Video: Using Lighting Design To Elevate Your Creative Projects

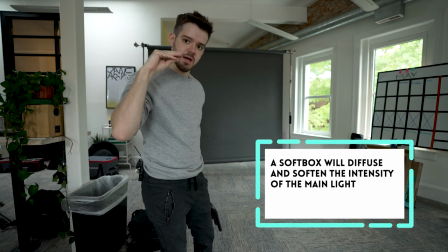I have a little bit of a soft box and a grid that should help kind of direct it but keep it nice and and soft on the shadows.
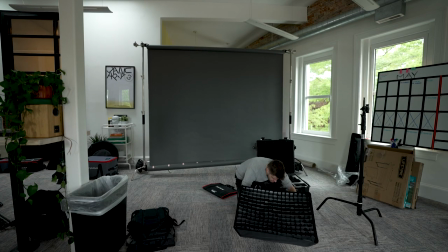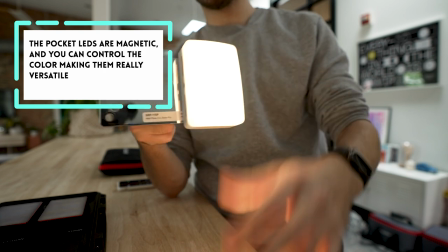So Nathan sent me a video about using mirrors to reflect light onto a product or your subject so what I'm going to do is I'm
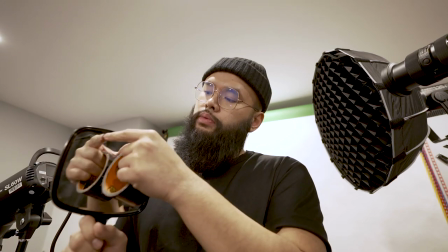going to tape up this mirror and just have like a little rectangle piece of it showing
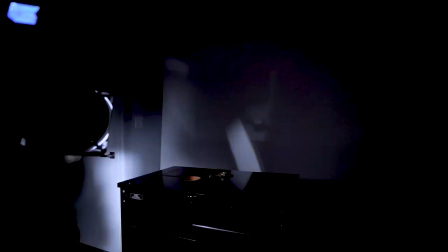and reflect it onto the watch that i was using earlier and
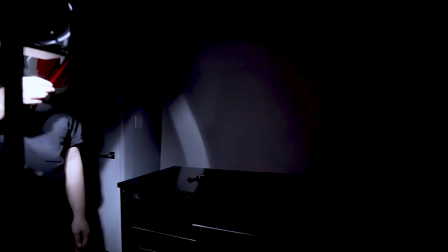see how it goes
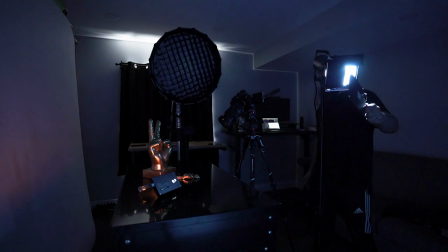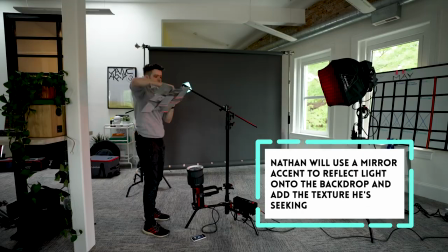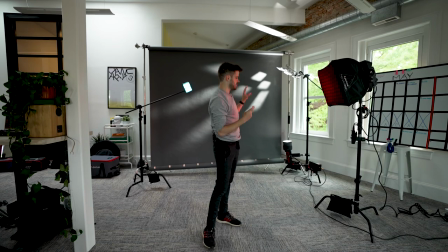we'll have to gel it up but i think we have like our main players here and then framing
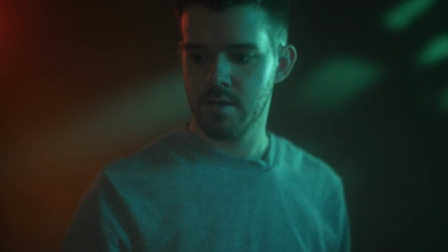up in an artful way you can see there's our scattered pattern on the background.
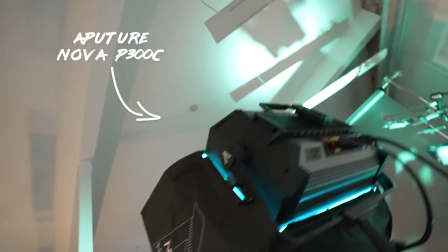This is our key light. It is the Aputure Nova.
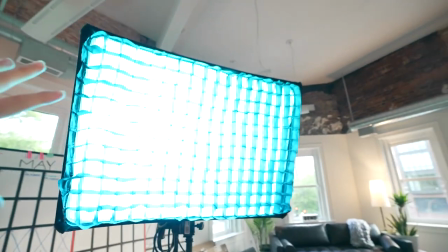It's giving off a nice kind of cool vibe. This is the Aputure 60X.
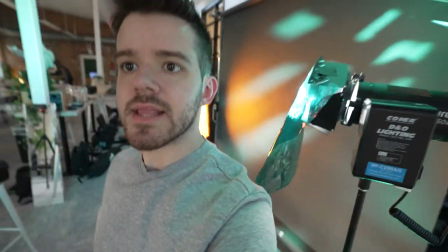It's bi-color but I'm actually using a gel on it because I want to get that very specific blue-green kind of look.
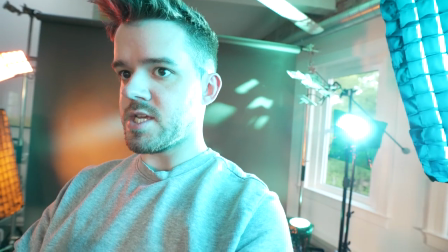So yeah it's hitting the side of my face and really edging me out in the background then we have our funky 300d that's doing all that all
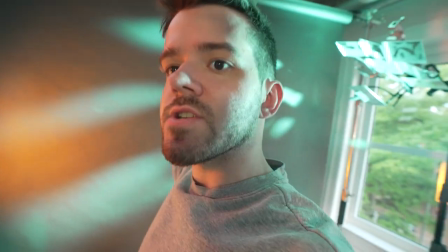our background work over here so you can see there's just all this cascading different little streaks
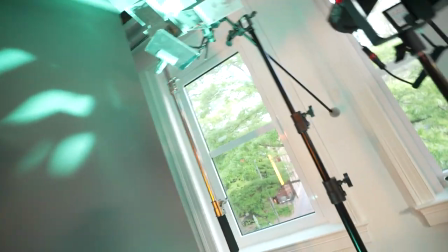of light and we're getting that from putting our 300d
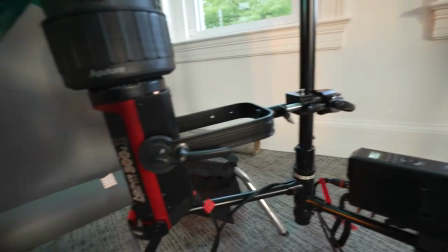on the ground like this there's the ballast there is a light with a Fresnel 2x in full
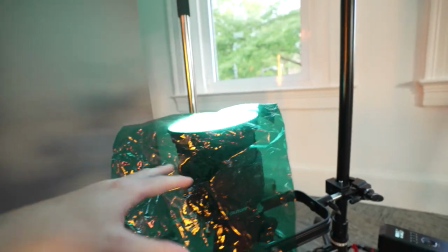spot we're gelling it the same blue green and then it's going all the way up here,
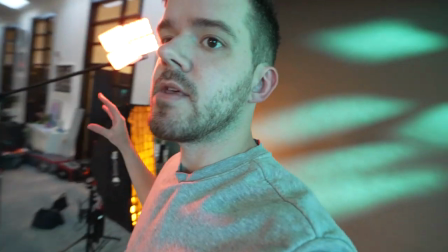all these little dusty mirrors. This is our our contrasting color, our complimentary color.
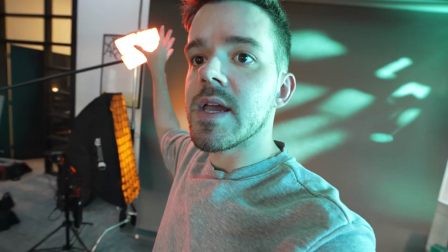So I have this one edge light with the Aperture MCs.
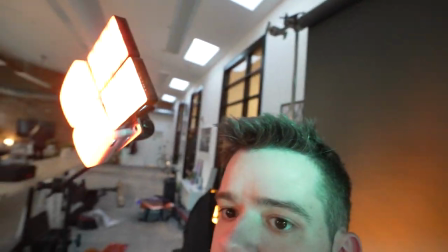I have like a group of four of them just on a baby plate.
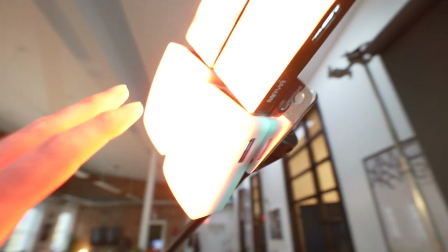And so that's just supposed to hit the opposite side of my face.
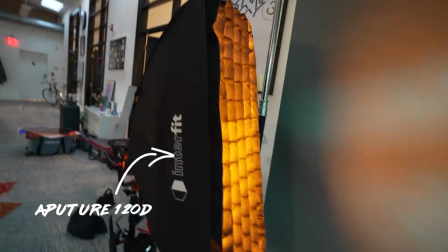And then I have this 120D with again another CTO gel in there.
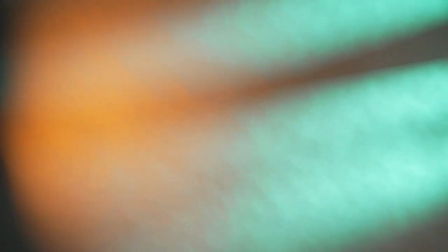That's just kind of spreading some orange onto the background to kind of help gradient from our crazy teal to our subtle ember.
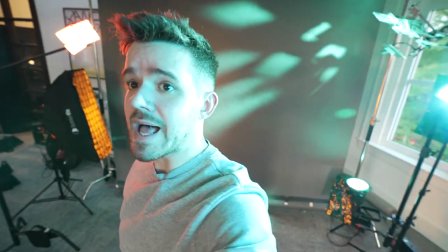Five lights if you count the emcees as one which is a lot and I think you know you could simplify this. So how's everything going? It's uh the layers of complexity are slowly piling up. Yeah in terms of video I was thinking um I was just playing around with uh the stuff on my end maybe like take different angles and shots of the same lighting and scenery and kind of maybe put it together. I did a little sample one while I was playing around here. I'll show you, I'll share my screen with you. Maybe we'll maybe try to use the same color theme and maybe try to find like one unique pattern or something that we can kind of reflect. We have our two colors. Yeah. So we make a little bit of a story, right? Just out of this like completely conceptual, nothing crazy. We film shots introducing one color and then we film shots introducing the other color and then we film shots with them together and it's like a story of conflict.
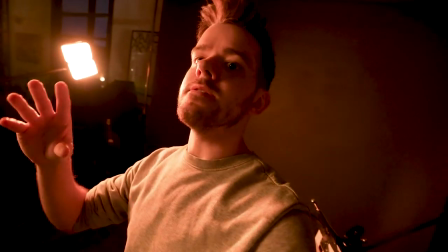Yeah. We've kind of gone off on our own missions here. The idea is to introduce the warm, introduce the cool.
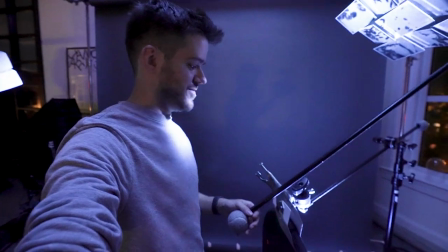Right now I'm in the warm zone. This is kind of wacky. I don't know if it's good or stupid.